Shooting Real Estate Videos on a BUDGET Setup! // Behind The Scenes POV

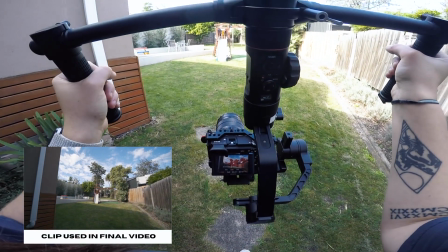496s
On this particular day, it was sunny with a few clouds, and you can see the lighting kept fluctuating. I don't have a step-up ring for this lens, so I couldn't use my ND filter.
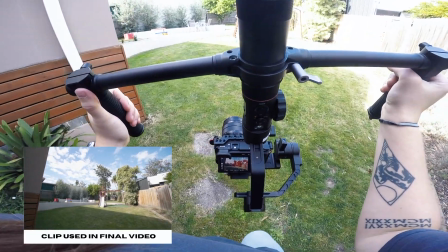504s
In my opinion, it's not the end of the world if you do break the 180-degree shutter rule for these types of videos.
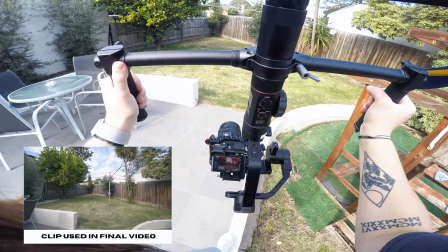512s
Due to the light constantly changing on me, I decided to capture the backyard in segments rather than in longer flows.
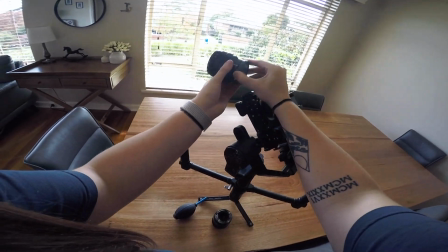519s
Okay, now time to swap out and capture all of the detail shots with the Sigma 30mm.
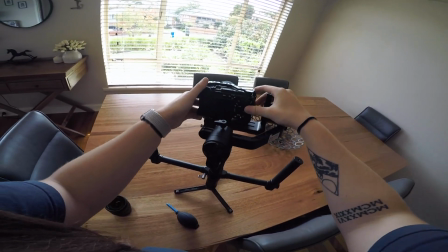523s
Like I said earlier, it's quite hard to shoot a home when it's got the vendor's furniture in it.
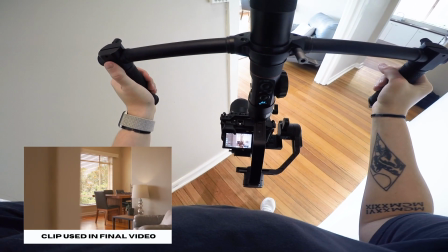528s
So instead of focusing on most of the furniture, focus on details of the things that come with the home,
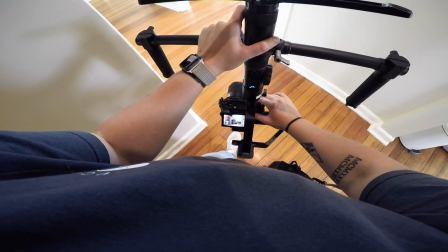534s
such as windows, air cons and fans, fireplaces, and so on.
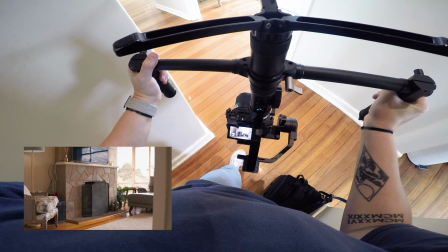539s
You can see that this shot of the fireplace looks really messy with the cables, so I've decided to scrap it from the final video.
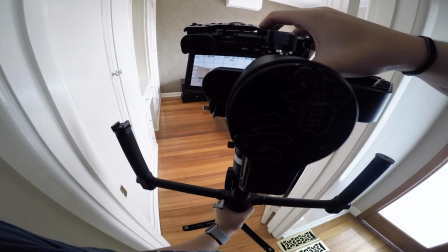545s
It's hard when it's not staged, but you want this house to look as neat as possible.
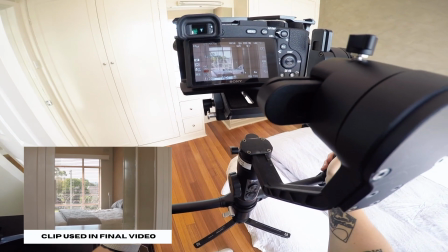550s
This bedroom didn't have that much I could focus on, so I got a clip of the aircon and focused on the built-in robes and mirror area.
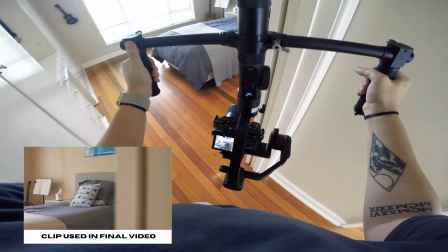557s
I like to capture different clips in each bedroom so the video just doesn't look like a repeat of itself in each new room.
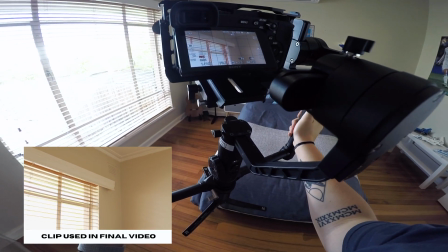563s
And in the second room I captured the bed and the window. In the third and fourth bedrooms I didn't bother filming anything as there was too much clutter.
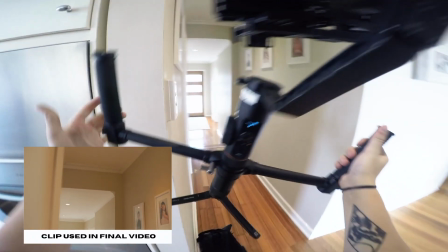570s
Something that is easily forgotten about is hallways and doorways.
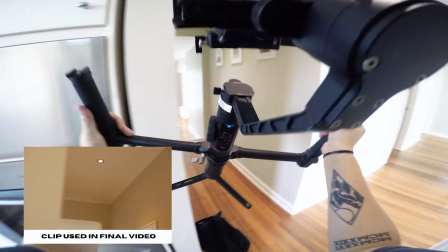573s
If you're unable to capture them as you're walking into a room, just get a detailed clip that you can slot in the final edit.
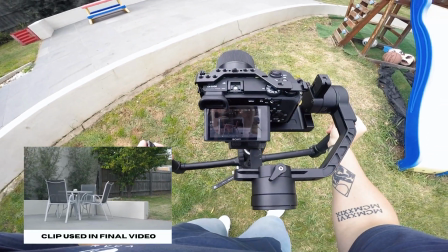579s
I like to capture 1 to 3 different detail shots per area. Now when you're starting out, the more you shoot the better.
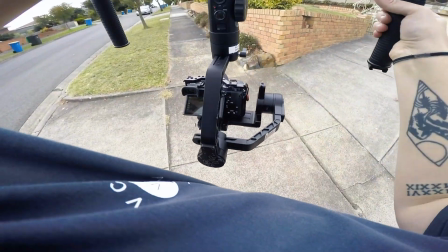586s
You're going to have more footage to play with in the edit, and then over time you'll start to figure out what clips you like and what clips you don't,
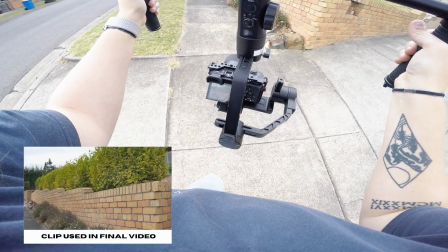593s
and you can just improve from there. If you're filming an agent talk to the camera, have a listen to the things that they make mention of.
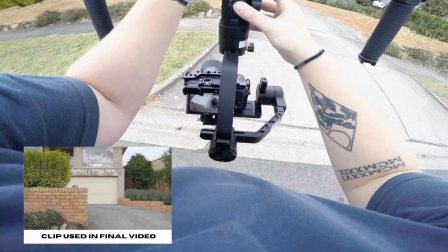599s
For example, in this video at the start, the agent spoke about the house being solid brick,
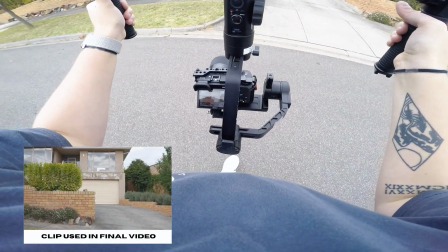604s
and so I made sure I captured a clip that can directly relate to that. Now, if getting into the real estate industry is something that you're interested in, click the link in the description and have a look at the masterclass that I'm planning on bringing out this year. Now, there's going to be modules on how to film it, how to edit it, and how to actually secure your own real estate clients. So if you're interested in it, like I said, click the link in the bio and find out more information. But that's it for today's video. I hope you guys enjoyed it. If you did, let me know down in the comments and consider subscribing to my channel. I'll catch you guys in the next one.